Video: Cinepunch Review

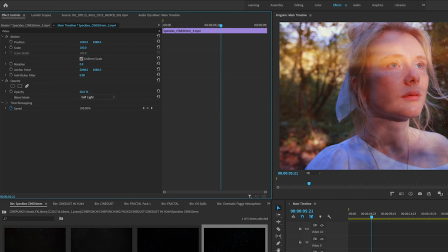428s
It's a little bit too dark, but I'm going to go ahead and make that 50% opacity, and it makes it look a lot better here.
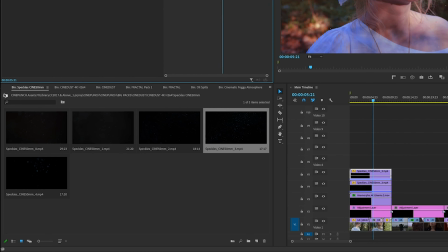436s
It's blended it much nicer. And then the very last thing I'm going to do is I want just a little hint of fog.
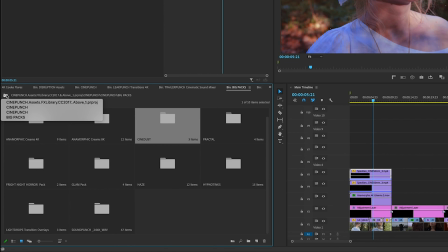443s
So I'm actually going to dive into one of the horror packs over here. So I'm going to go over to the Fright Night horror pack.
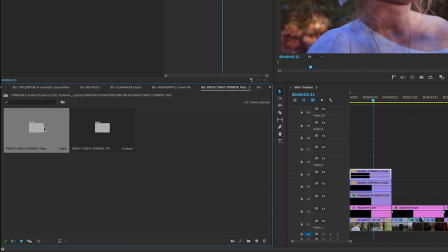450s
I mean, there's tons of other fog in other areas, but I'm going to grab out the
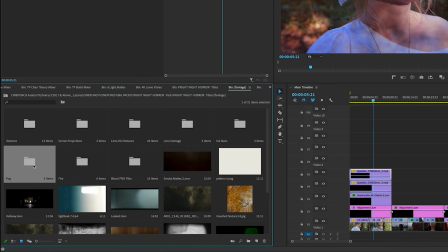455s
horror fog because I thought that looked kind of cool over there, just a little bit.
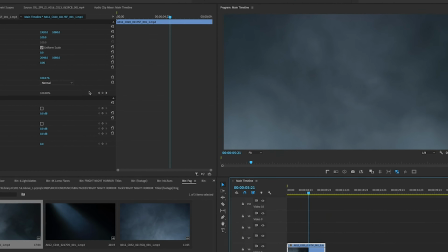461s
And so instead of using a blend mode, I mean, you guys can play around with different blend modes if you want to,
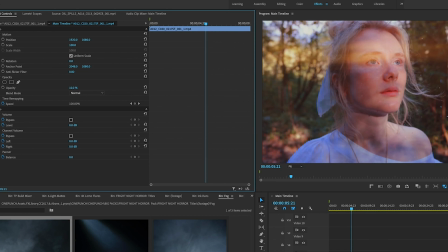467s
but I'm just going to make it just about 10% opacity, and you can see what that did.
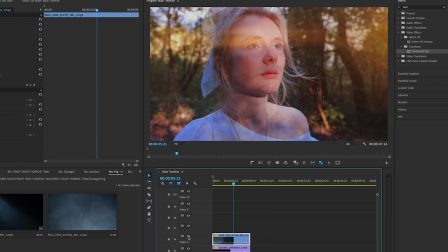473s
It's just very subtle, but I think it makes it work with this.
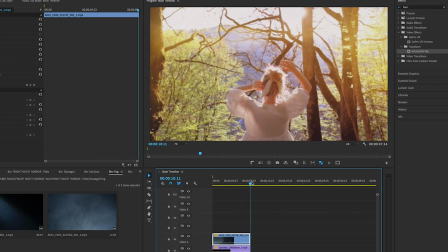478s
And then finally, here to here, I wanted to just make a light flare transition.
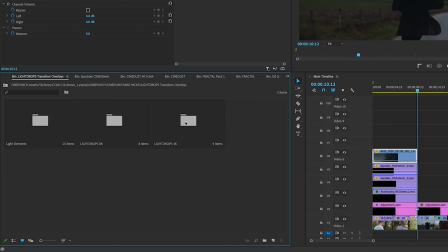484s
Light drops transition overlays. Go to light drops 4K, light texture white.
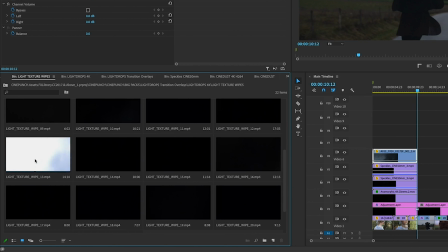489s
And we can go ahead and preview a couple of these. So these are transitions, and you take the brightest part and you put it right in between your clips.
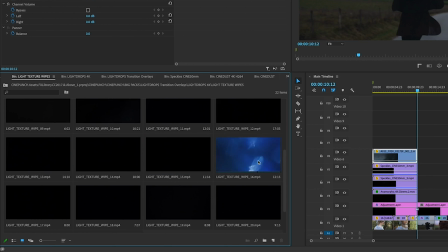497s
You can see that these all look different here. So you can go ahead and pick whichever one you like. Of course, I chose this one. Had a lot of cool different colors in it. If you can see, there's like reds and orange and blue and all that.
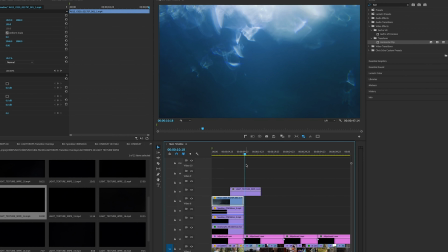510s
I thought it looked pretty fun. So I'm just going to go ahead and just scrub through and find, okay, that looks pretty bright over here.
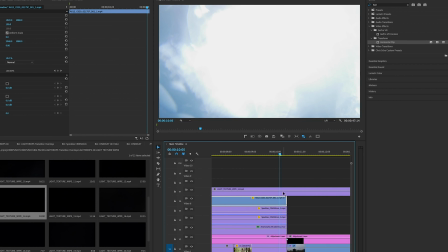519s
So I'm going to just zoom in real quick. Just drag this over just a little bit.
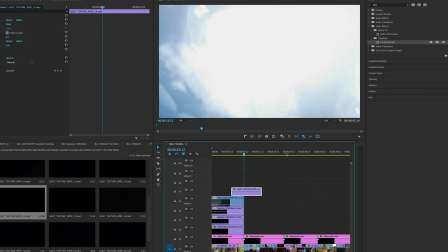524s
And there we go. So now what I want to do is just change the blend mode over here to screen.
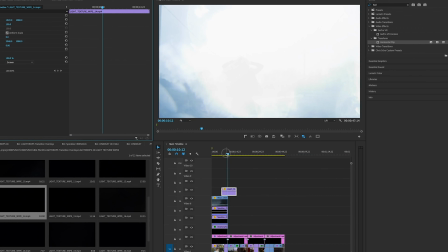530s
You can pick whichever blend mode you think looks the best, but I like screen. And then we can go ahead and toggle through and see how this looks.
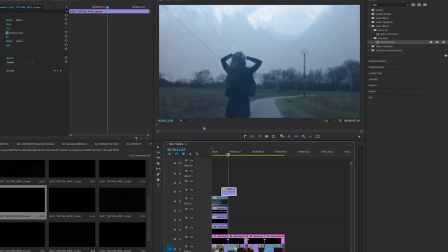540s
Okay, cool. Looks like she's summoning something, and then it's just a real nice transition.
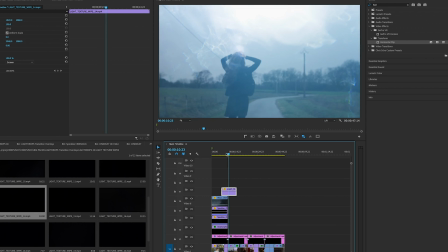544s
The motion happens to follow. If you notice that she has her arms up here,
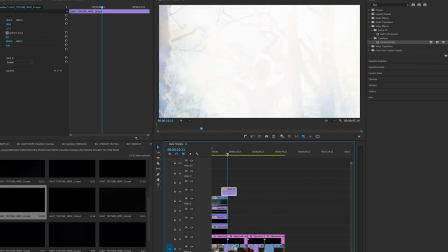550s
she's throwing her arms up, and the light is going in an upward motion, so it really blends these two together nicely.
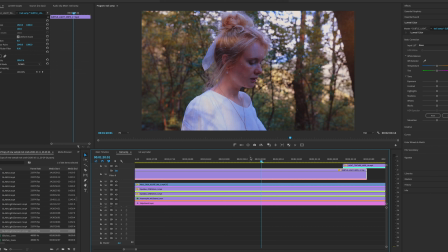558s
So after I got done recording this section, I realized that I had forgotten to add one of the overlays into the beginning of the sequence, which in my opinion is probably the coolest one,
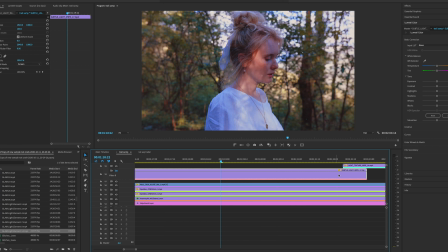566s
which ties it together. I added another light wipes transition over here so you can see what this looks like, and I added it over the footage.
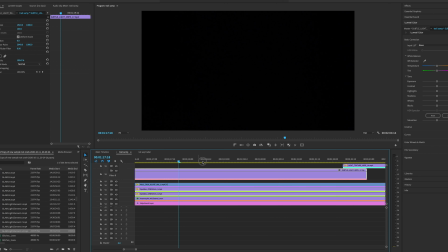574s
So here's what it looks like normally. You can see it's just it's pretty cool.
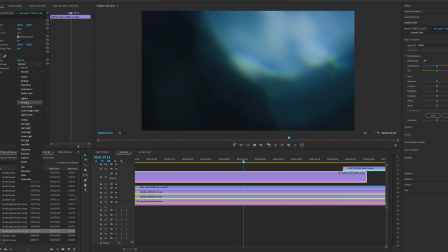582s
It's a bright kind of thing. And now I'm gonna go back into the screen mode. You see what it looks like over the footage.
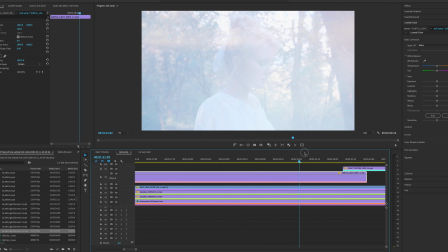587s
I think that looks just pretty awesome. Really just complements the sunlight and the colors really well here, so I had to throw this in here.
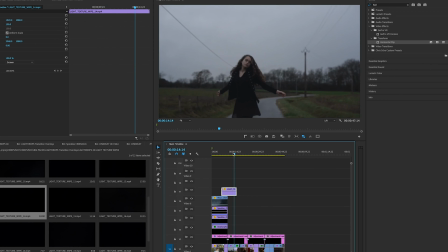597s
Okay, so now we're going to go on to our next sequence. So this girl now, I want to throw on some color here.
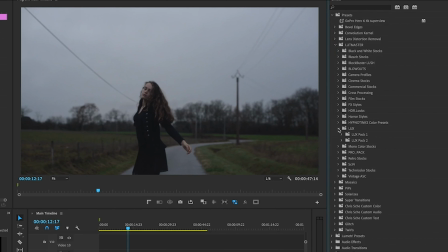603s
The color that I liked, that I wanted to go with here was Lux 105.
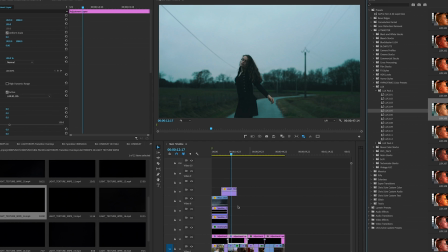608s
So the theme that I was going for in the last one is I wanted kind of a romantic, dreamy feel. This one I'm going to be going for a little bit of a nostalgic look. Alrighty, so the very first thing is, of course, I'm going to throw on some light over here.
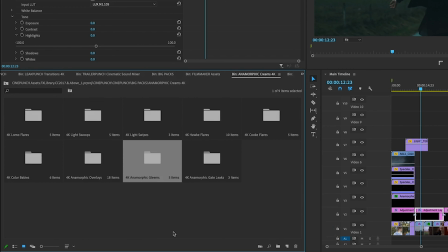621s
Okay, so I'm going to go back into the anamorphic creams, and I'm going to put on a quick flare.
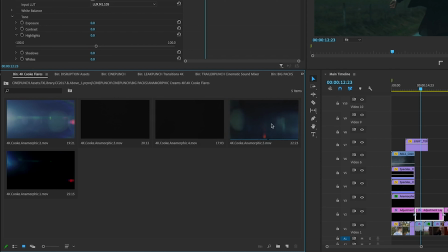626s
Okay, so you can see what these different ones look like. Of course, I like the anamorphic 5, so I'm going to go ahead and drop that on top.
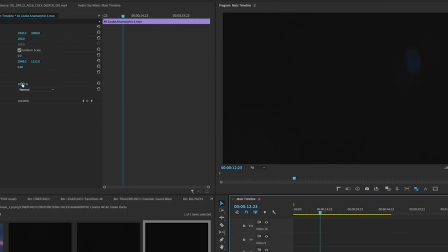635s
And then I'll go ahead and set my blend mode to screen.
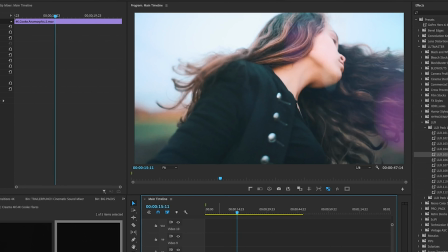640s
And you can see right away, really adds a lot of style to that image there. So the next thing I'm going to do is I'm going to put on another one. I'm going to go ahead and let's get some glam in the glam pack.
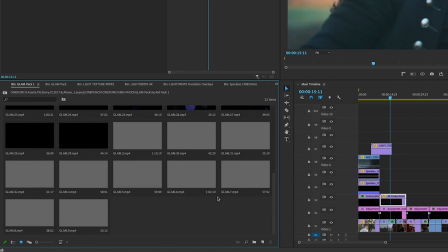654s
Go ahead and pull out the glam pack 1 and drop it on. There's tons of these.
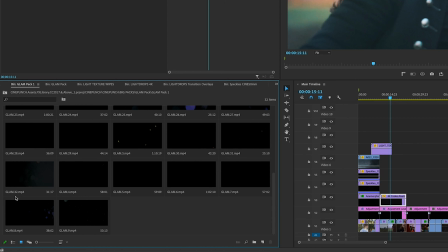659s
It's like cool, like light speckles, bokeh speckles. And the one that I decided to go with this would be the glam 32.
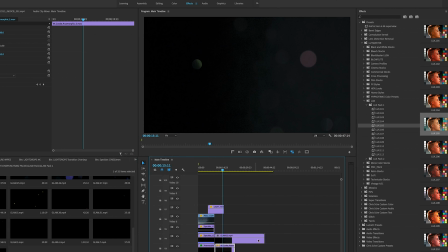668s
It's like a bunch of sprinkles overhead. And if you're wondering how this might look here, I'm going to trim this down.